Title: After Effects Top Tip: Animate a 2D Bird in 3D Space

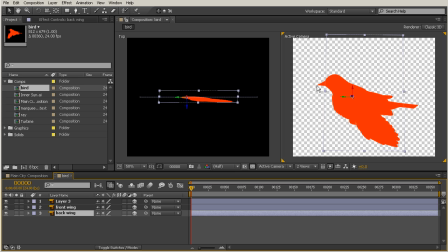(8:20)
And since we have this bird that's one solid color, we can kind of fake it a little bit on the symmetry so that we get a little bit more of a realistic look. Okay, so let's look at the orientation for that back wing. So I'm going to hit that and hit the R key. We'll just delete that second keyframe there.
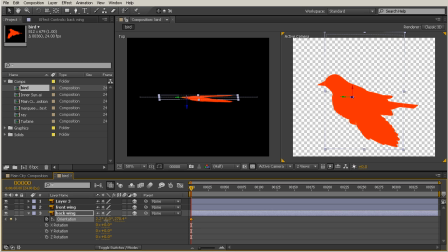(8:38)
And now let's just sort of start playing with the orientation to kind of get it back over onto the other side. Okay, so now that looks pretty similar to our front wing.
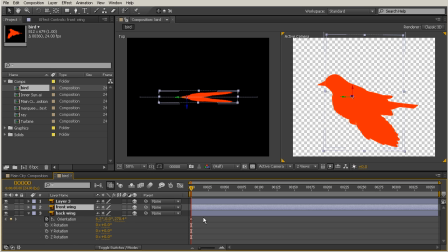(8:50)
It's just going to be kind of tilted over there, and I'm going to open up this rotation so I know that I'm at the same spot of my other keyframe,
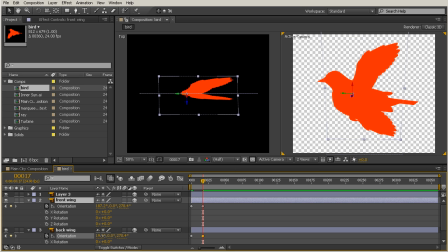(8:59)
and now let's just bring this one forward a little bit, and I'm just tilting that to kind of get it up to the other point of my other wing, so now that those look kind of similar there,
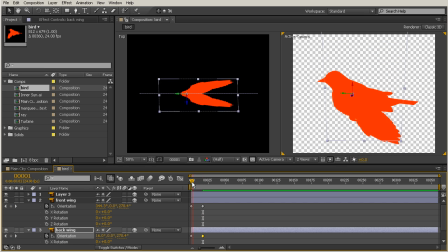(9:17)
and right now, as I was saying, we can't really see the two wings as well because they're obstructing each other,
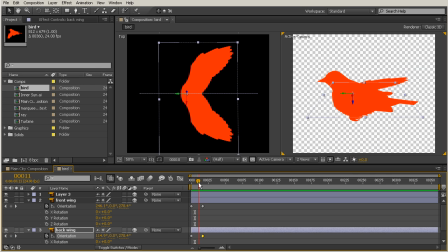(9:24)
So we're going to have to add a little bit of variation just to change it up a bit.
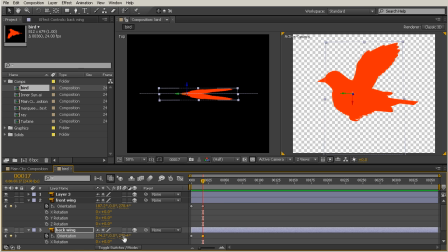(9:31)
And one way that I can do that is just by changing this value a little bit right there. So maybe bring that backwards just a little bit so it's easier to see behind this wing. And maybe when we're on this side, we can change this backwards just a little bit right there.
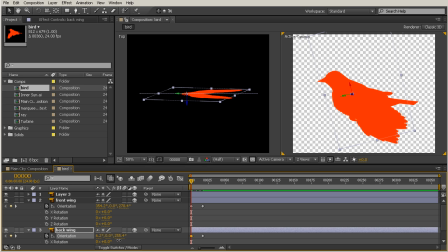(9:49)
So we can kind of see that wing behind our bird.
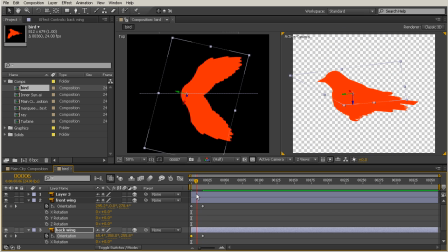(9:53)
so that gives us just a little bit more realism there okay
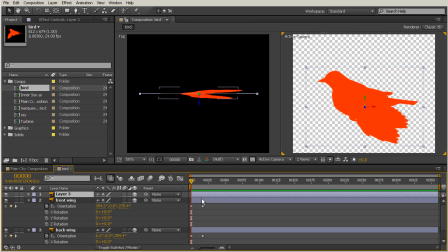(9:58)
so now let's animate the bird itself so i'm going to grab that bird's body and hit the r key and then we'll just do a little bit of orientation on
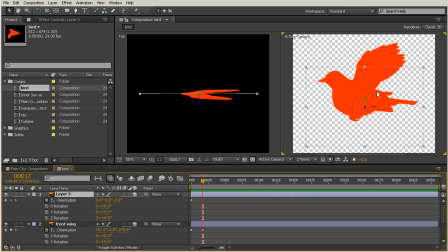(10:07)
our bird so with that layer select let's move that anchor point up just a little bit higher so it's more kind of in the middle of our bird and then let's just kind of with our wings up we probably want our bird to be tilted upwards just a little
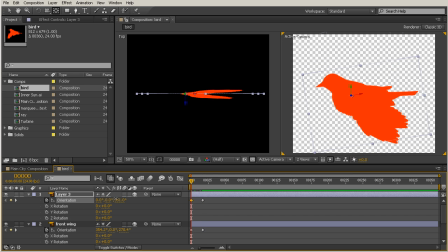(10:24)
bit and then when we're down like this we'll tilt our bird forwards so its heads kind of pushing down so we get this sort of emotion there and we could even key our position on that bird a little bit so again
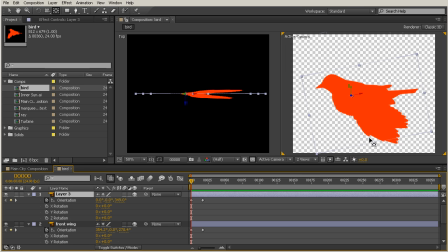(10:37)
because we don't see any real texture in the definition between the wing and the body itself we can change that so let's hit the P the hold shift and hit the P key to bring that up.
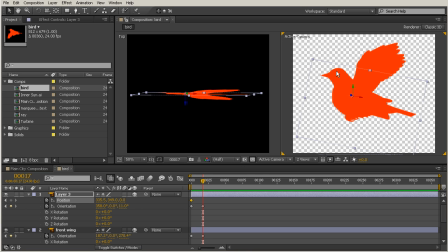(10:48)
I'm going to hit the position stopwatch there, and then kind of move that, and maybe move the bird up just a little bit there. So we kind of get this motion. Very similar, but just maybe a little bit more realistic.
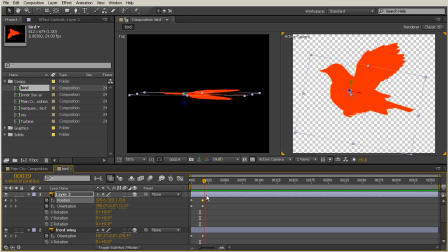(11:03)
Okay, so now we want for these keyframes to continue looping
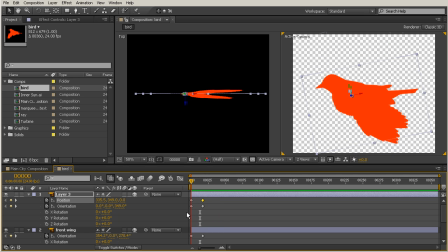(11:08)
back and forth between the bird in the downward flat motion and the upward flat motion.
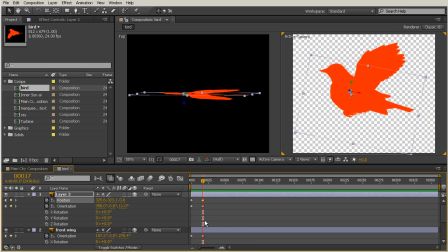(11:14)
And so we're going to use an expression called the loop-out expression, like what we've been using before,
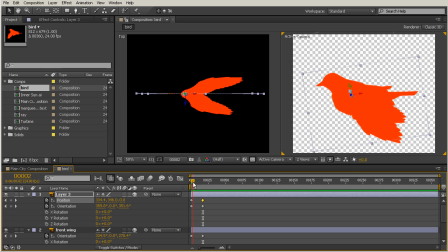(11:20)
but we're going to add the ping-pong cycle to it so that it goes back and forth between the two sets of keyframes.
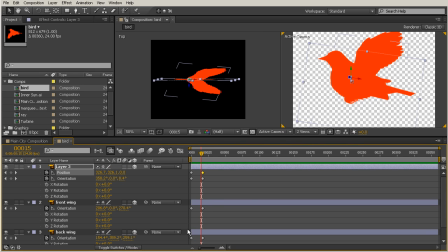(11:26)
So we're going to have to add that to all of the keyframes that we've set up so far. And if you want, you can go back to a OneView camera if you like that a little bit better.
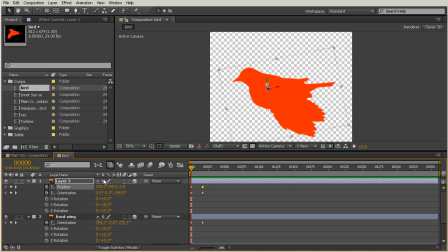(11:34)
Maybe you're more used to that. Okay, so let's go in here and Alt-click that position. And we're just going to type loop out, like we have before, and then we'll do the open parentheses, and we will do some apostrophes there,
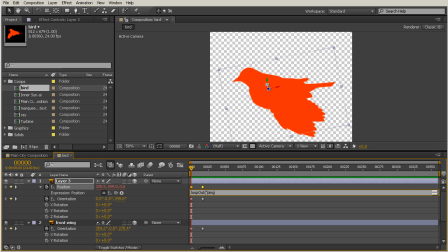(11:53)
and type in ping pong, or quotation marks, excuse me. And then we're going to close those quotation marks, and now we need to type in the number of keyframes, which is 2. So we'll do a comma, then the number 2, and then we'll close those parentheses.
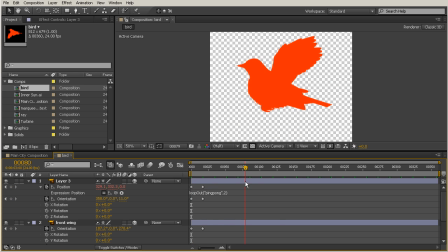(12:11)
And now we And now we have the ping pong expression looping for the bird. Now we need to also loop it on our orientation. We just have it for the position. And because we are going to be using the exact same expression, I can just go in there and copy that.
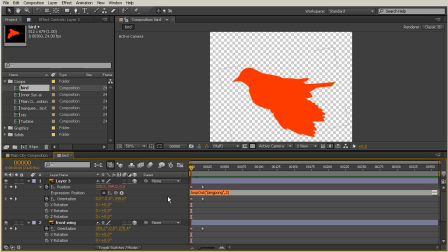(12:26)
So I will kind of highlight that there, hit Control-C.